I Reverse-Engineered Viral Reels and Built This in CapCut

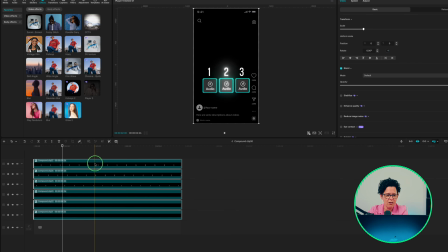Once all 6 are built and timed,
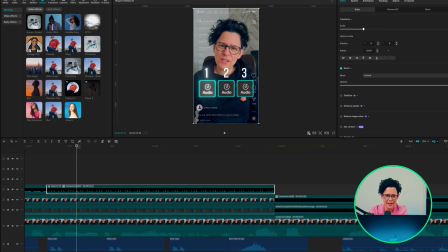group all of them into one final compound clip and add a zoom in animation set to loop on the right side.
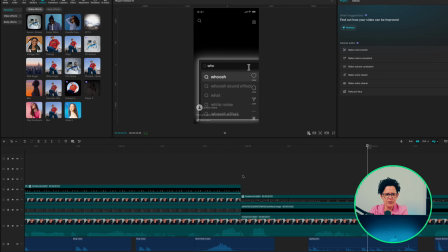Then animation 3, this one's the actual sound effects search panel. The bit where you see the names whoosh, riser and impact appears as if someone's typing them into CapCut search.
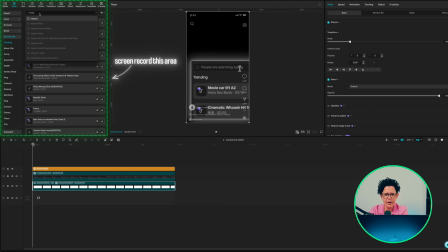Screen record the audio panel sound effects search, typing out each of the 3 effects one at a time and picking whichever result pops up for it.
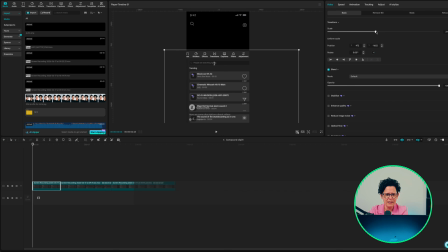Take that recording, scale it up and center it in the frame using the guidelines to make sure all 3 end up perfectly aligned once they stacked. Just like that. Perfect. Add a mask so only the top part of the recording is visible, just the search bar and the results sitting under it.
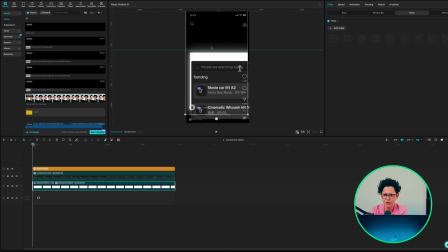Behind that mask layer, add a white background sized and positioned exactly to match the mask, then hide it completely so it's visible. It's only then to give the glow something solid to sit behind. Compound the white layer on its own and add a glow effect to that compound clip.
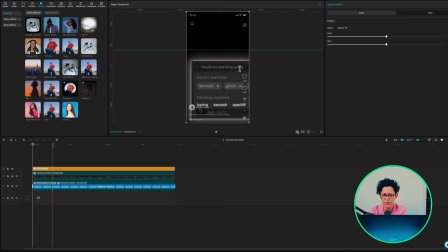Because it's masked to the same size as the recording above it, the glow reads as sitting behind the box rather than across the whole screen.
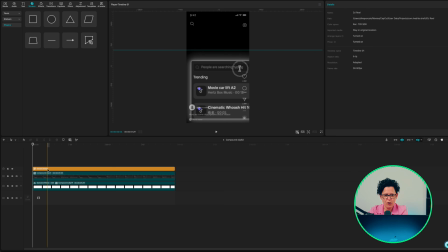Perfect. Now the outline. Add a rectangle shape, turn off the fill so it's hollow and add a stroke,
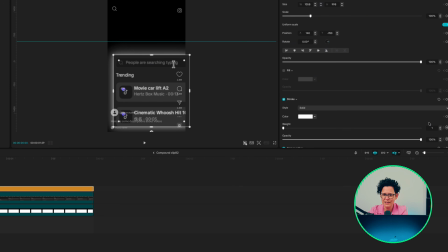set it to white and bring the size down to 1. Position it directly around the masked box so it reads as a clean outline.
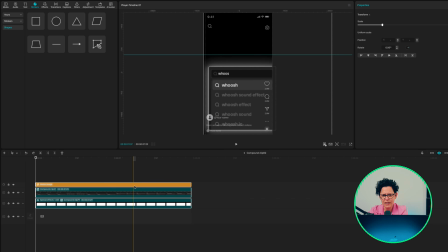Last step is bringing it on screen. Compound the 3 layers, the mask recording, the glow and the outline together.
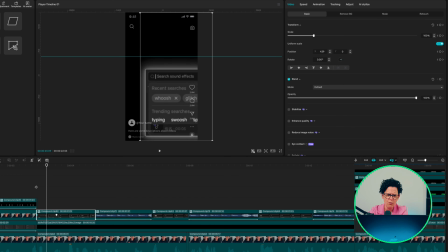Add a keyframe right at the start of the compound clip, move forward about 20 frames and then add a 2nd keyframe and then go back to the first one and slide the whole thing out of frame. Perfect. Apply the 𝗙𝗥𝗘𝗘 preset so the motion eases rather than snaps.
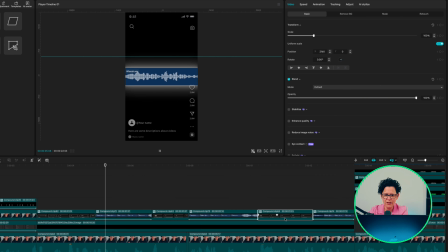That's your sliding. Now repeat the entire thing for the other 2 sound effects, whoosh, riser and impact. Each one surged, masked, glowed, outlined and slid in the same way.
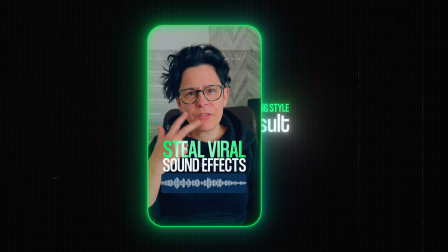Perfect. Let's watch it back.
Here are 3 sound effects you need to be using right now. First up, whooshes. Great for creating smooth transitions and movement. Next, risers, used to build tension and anticipation.
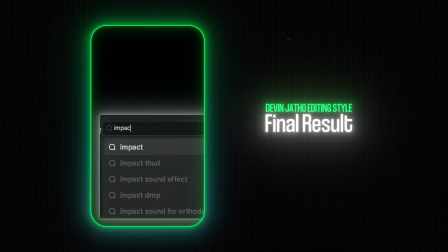Finally, impacts. Perfect for adding emphasis.
3 animations, 3 different techniques, and notice none of them needed anything outside CapCut. No external design tools. Screenshots, glow, mask, compound clips, keyframes. That's the whole toolkit, and it works for any interface or text moment you want to showcase, not just these 3.
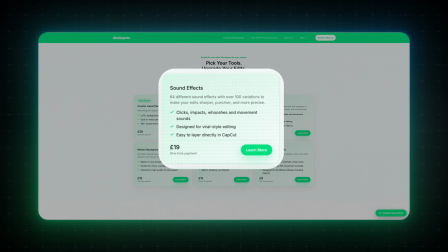If you want ready-made sound effects to use straight in your edits, our sound effect pack has 64 different effects with over 100 variations,
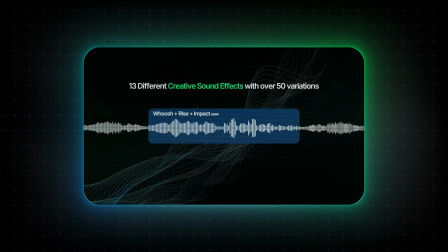clicks, impacts, whooshes, movement sounds, all designed for viral style editing and easy to layer directly in CapCut. Links in the description. Make sure you're subscribed and have notification turned on so you don't miss what's coming next. And if you enjoyed this video, you'll definitely want to watch this one where I'll show you how to recreate the documentary editing style used by Magnate Media entirely in CapCut. Now go create something awesome, and I'll see you in the next one.